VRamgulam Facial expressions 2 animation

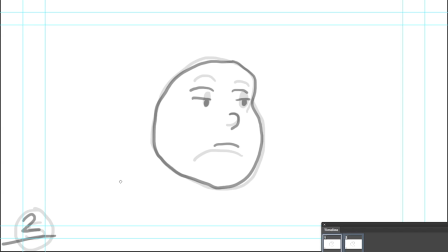[20:50]
So let's go to drawing number 3, and the first thing I'm doing is I'm doing my labeling or my numbering on the bottom of that page.
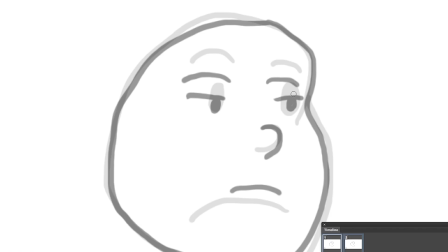[21:04]
And now I'm going to go even closer, starting with the eyes. I'm going to make the pupils even bigger than what I did in the previous drawing. So it's getting closer to that large shape that we created. And here's my eyelid.
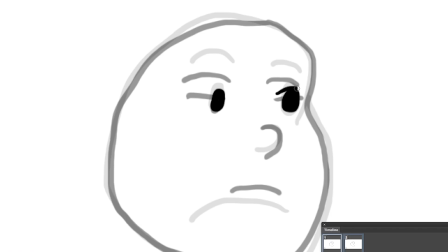[21:23]
So I'm going to lift up that eyelid a little bit. Here's the other eyelid. I'm going to lift that eyelid up. And here's the eyebrow. Now that eyebrow is a little bit darker, the last one that we've done.
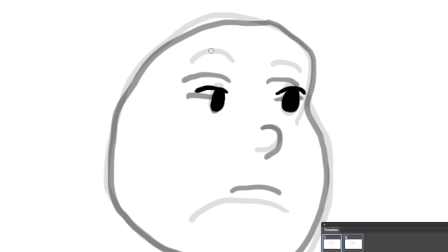[21:39]
And number 5, the final keyframe, is a bit lighter. So from here, I'm not going to move it all the way up here. That's going to be like really rushing it. I've still got like 2 more drawings or so to get there. So I'm going to lift up that eyebrow a little bit.
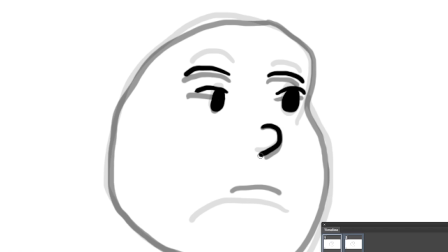[22:02]
I'll draw the nose and the mouth, which we've extended. We're going to drop it even lower, say around here, and we're going to stretch that shape out just a little bit more,
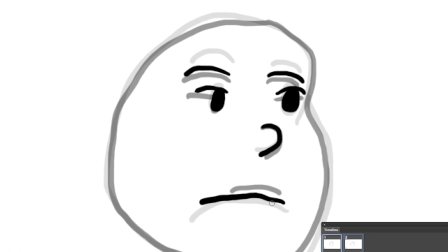[22:19]
but not going to that drawing number 5 mouth just yet.
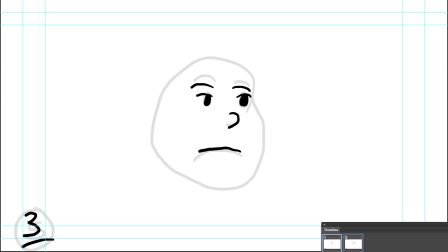[22:27]
So I'm happy with that. Oh my gosh. So I've taken that drawing away, and guess what happened? Now I've noticed that I did not draw the outline of this face.
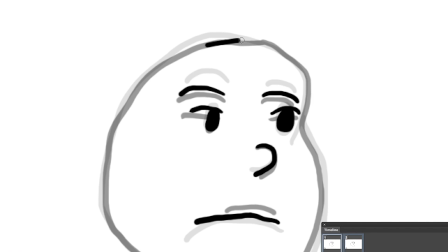[22:44]
So here's the outline.
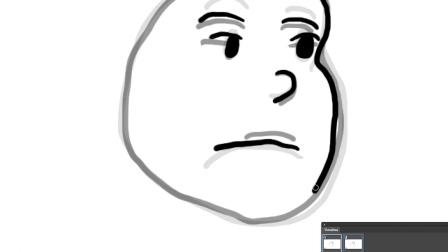[22:50]
And here's something that's not going to be cool. This does not work in a lot of cartoons. It may work in a cartoon that I've seen just a few episodes of called Ed, Edd and Eddy. But in any other cartoon, it does not work because we are not being consistent with the outline,
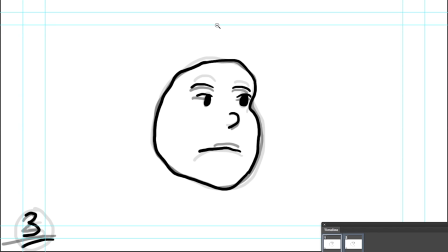[23:08]
meaning I'm not tracing it out as accurately as I'm supposed to. The lines are going to be a little bit wobbly for the shape of the face, and no, that is not a good effect.
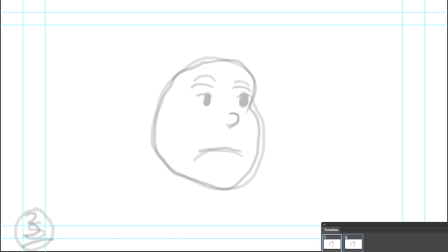[23:23]
So drawing number 3 was the last one we've got. Ooh, we've got one more in between to do until we get to the keyframe. Okay, so let's get started. The first thing I want to do is label this or number it. So this is drawing number 4.
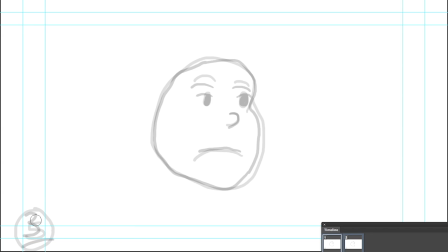And I want to underline that because it is an in-between and not a keyframe.
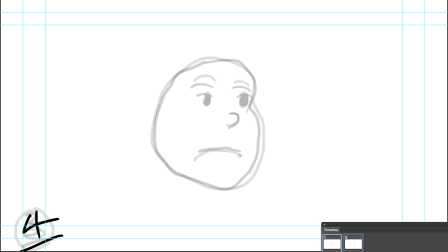[23:57]
When you're in the animation field, you'll find that a lot of people start shortening the words,
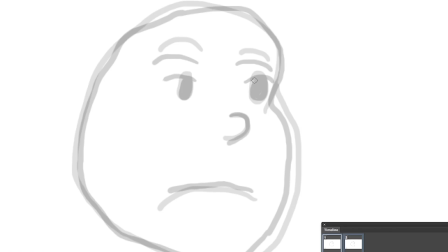[24:03]
and they call them keys and tweens. Instead of saying keyframes and in-betweens, they say keys and tweens. So here, I'm just going to extend
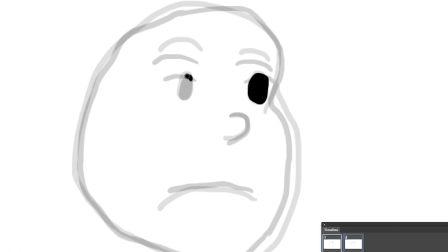[24:18]
or increase the size of this character's eye to be very close to drawing number 5. And here's the thing now. In drawing number 5, this guy doesn't have upper eyelids showing, so I'm going to have to just thin that out.
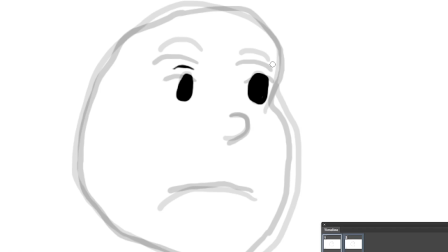[24:36]
I'm making really thin upper eyelids, and I'm hoping that because I'm thinning it out, when it totally disappears in the next drawing, it would not be too much of a problem.
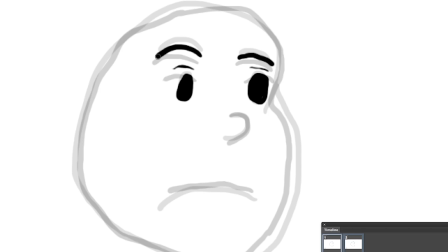[24:52]
So the eyebrow, oh my gosh. So the eyebrow, both the eyebrows.